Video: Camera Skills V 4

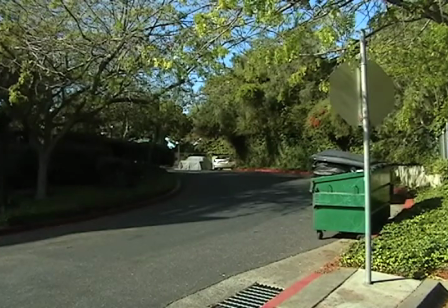(8:27)
A zoom is technically not a camera move as it does not require the camera itself to move at all.
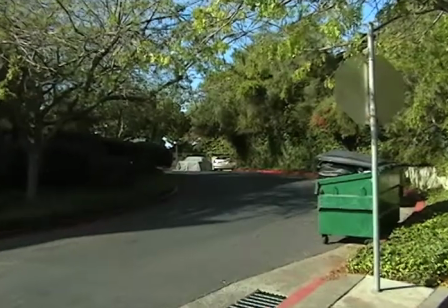(8:33)
Zooming means altering the focal length of the lens to give the illusion of moving closer to or further away from the action.
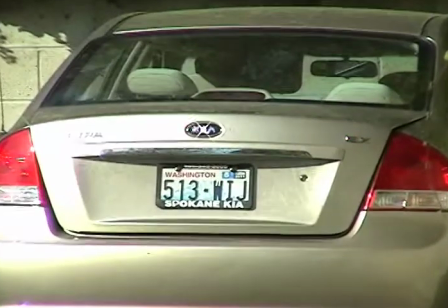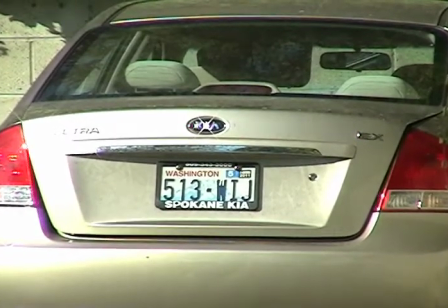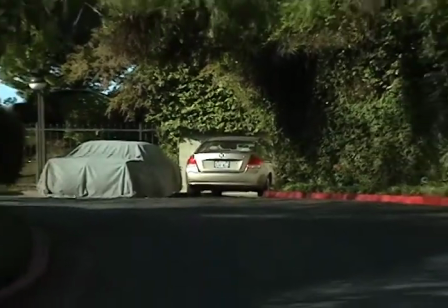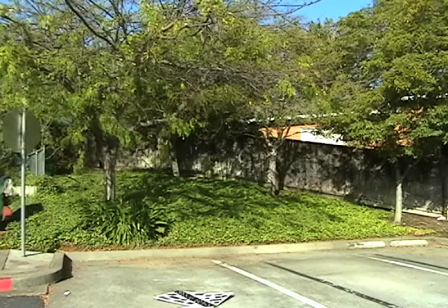(9:13)
The purpose of the pan shot is used for following action or of giving movement to a scene that otherwise should be static.